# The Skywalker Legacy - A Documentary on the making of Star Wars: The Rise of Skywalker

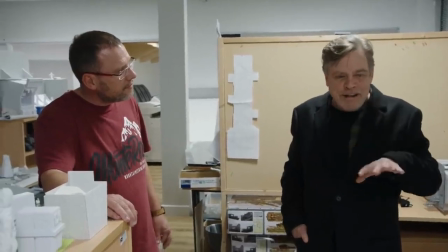I went to high school in Japan, and when I walked in, these looked very familiar, those roofs.
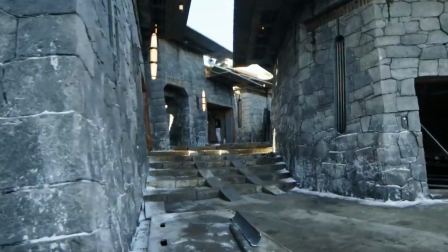You know, the walls, the sloped angled and the giant flagstones, it's very much based upon our tribute to Kurosawa.
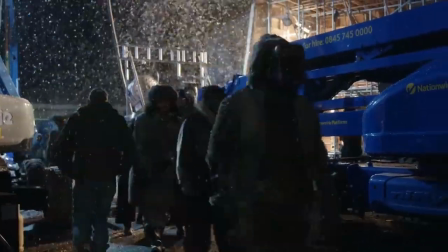The idea for Kajimi, what it looked like, what it felt like, it was really just, here's a corner of the galaxy that
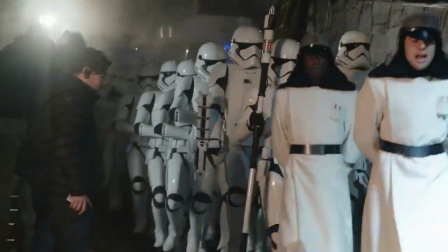we should take a peek at to see what these villages are like when the First Order's occupied them.
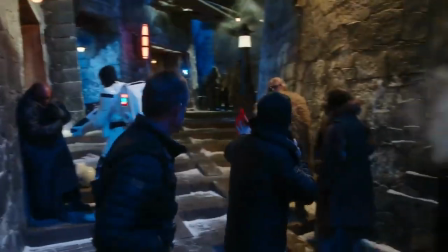You guys are like, let's get out of here. Get back. You start to walk off. True.
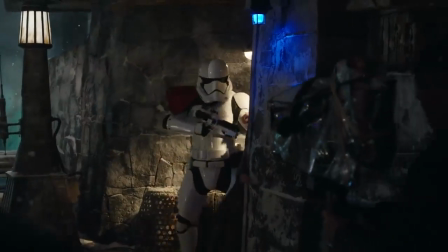Because it's the first slam, I think, and then pushing. The whole thing would be a little riskier. It's quite cold up here, isn't it?
Amazingly, Star Wars has these big, beautiful sets. You're not imagining that much of it because you're actually in them.
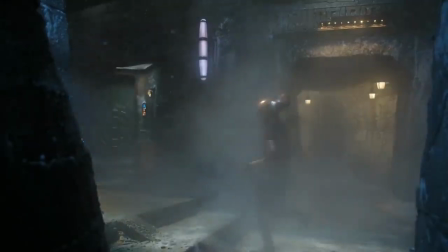I just feel like I am in the galaxy right now.
I'm gonna win. Ready and back out, civilians, troopers.
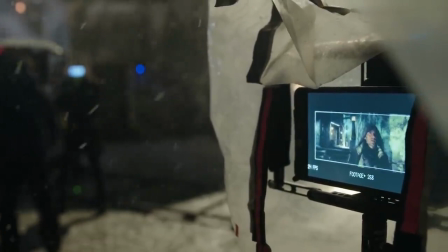3, 2, 1, go.
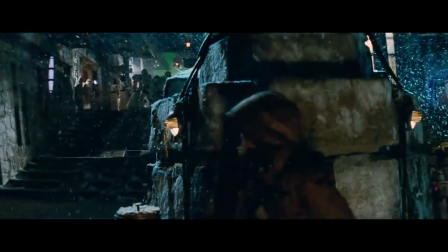We knew that we wanted to learn more about Poe. We wanted to learn more about Finn. But the challenge was to do that without stopping the film.
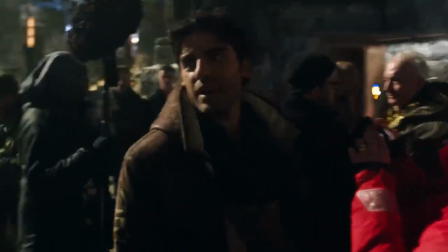Sometimes it takes a couple tries, you know? A couple tries. You gotta, you know, damn couple tries.
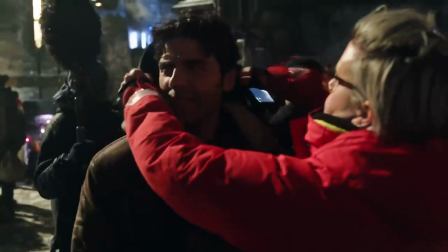I was about 29. Was it? Didn't feel like that much for me.
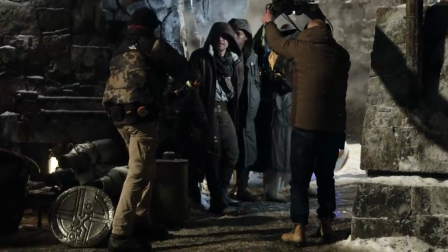They're everywhere. We gotta find another way.
There's an Arthur Miller quote, which is that every drama is the story of the birds coming home to roost.
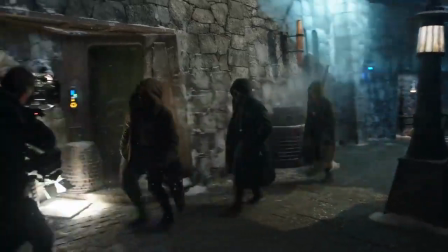And I think that's somewhat true for everyone in the story. Poe and the way that he left things with Zori comes back in the film.
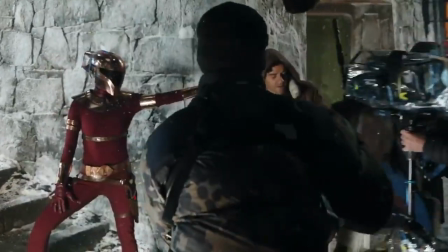Heard you were spotted at Monk's Gate. Thought, he's not stupid enough to come back here.
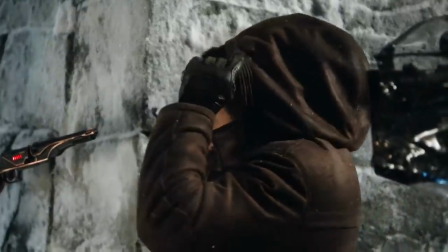I love that we get to go back to when he was a young, scrappy guy. Poe and Zori have history. Okay, well, you had a little moment in time there where he was caught up in the spice ring. I think they were like a lot of people in Star Wars. They're surviving in the only way that you can.
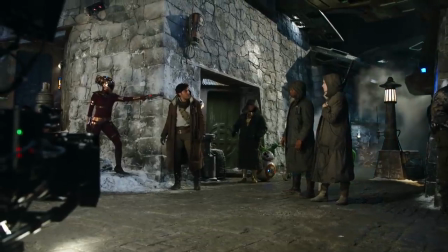You were a spice runner? You were a stormtrooper? Were you a spice runner? Were you a scavenger? We could do this all night.
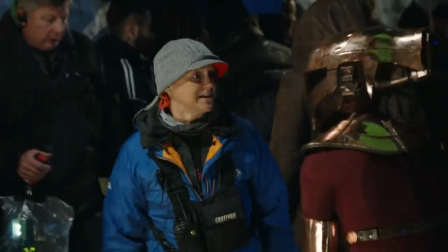You know, she takes a guy out. No, just for the chance to win it. And then last year, she's just really cool.
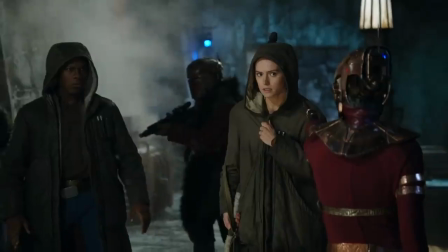Bounty for her just might cover it.
I have 3 kids, but there is nothing I have ever done that my son has thought
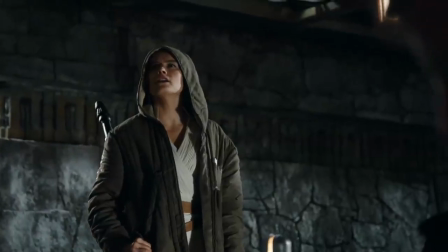was cool until this. So, JJ. Yes?
It'll be the twirl on one and the pull out on action.
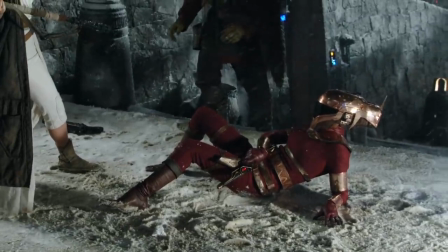Okay. So Carrie, the gun goes up on action. Two, one, action!
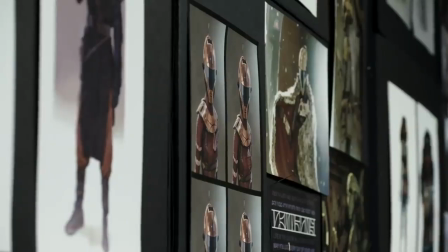JJ told me he wanted it to be always this kind of alluring, wondering who she was. Like seeing people and them not seeing you is very unnerving.
And action.
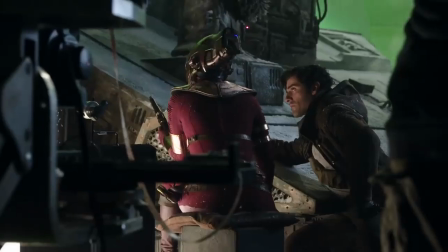I've saved up enough to get out. I'm going to the colonies. You want to come with me?
When the visor comes up and you see those eyes, that ended up being one of my favorite scenes to shoot because it's a real moment of connection.
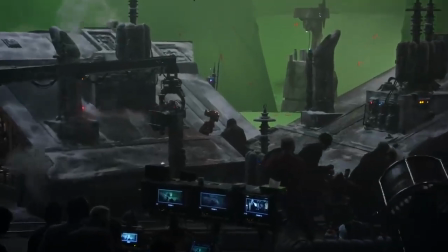And you often don't see Poe vulnerable.
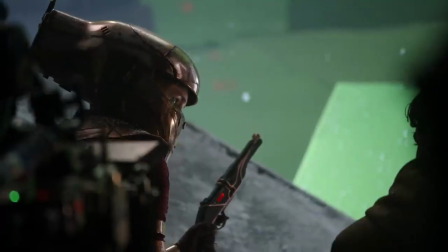It's that way that sometimes these people from your past that knew you in a different light, they say that thing that reminds you of who you are.
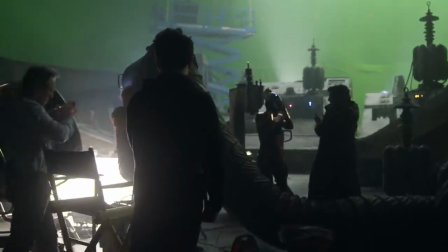Spectacular, Gary Russell. Yeah!
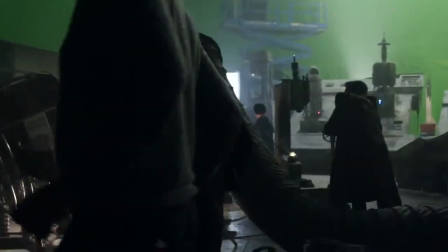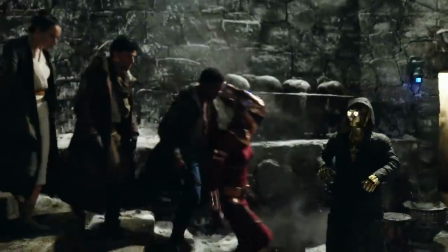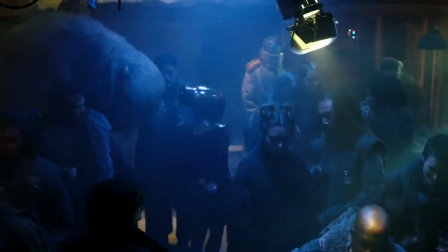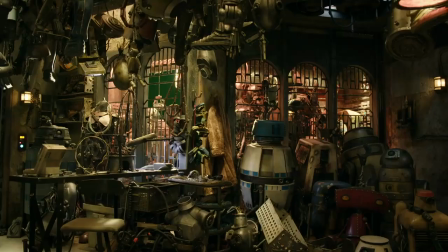Babu Frick's Joy Chop, and we've made hundreds of robot parts in the set deck and props department.
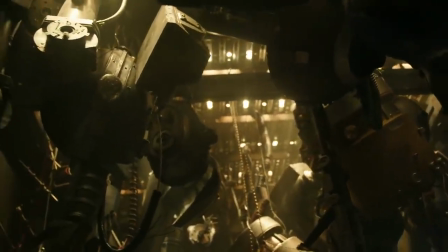And if you look up, you'll see various heads,
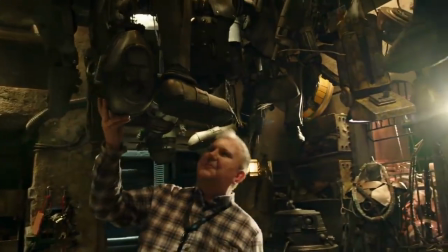some of which have been seen before, some that are brand new.
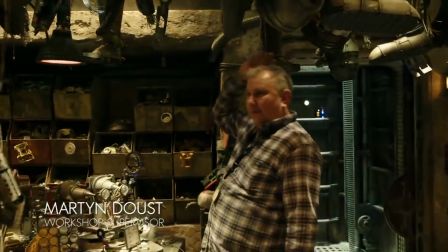Forever banging your head.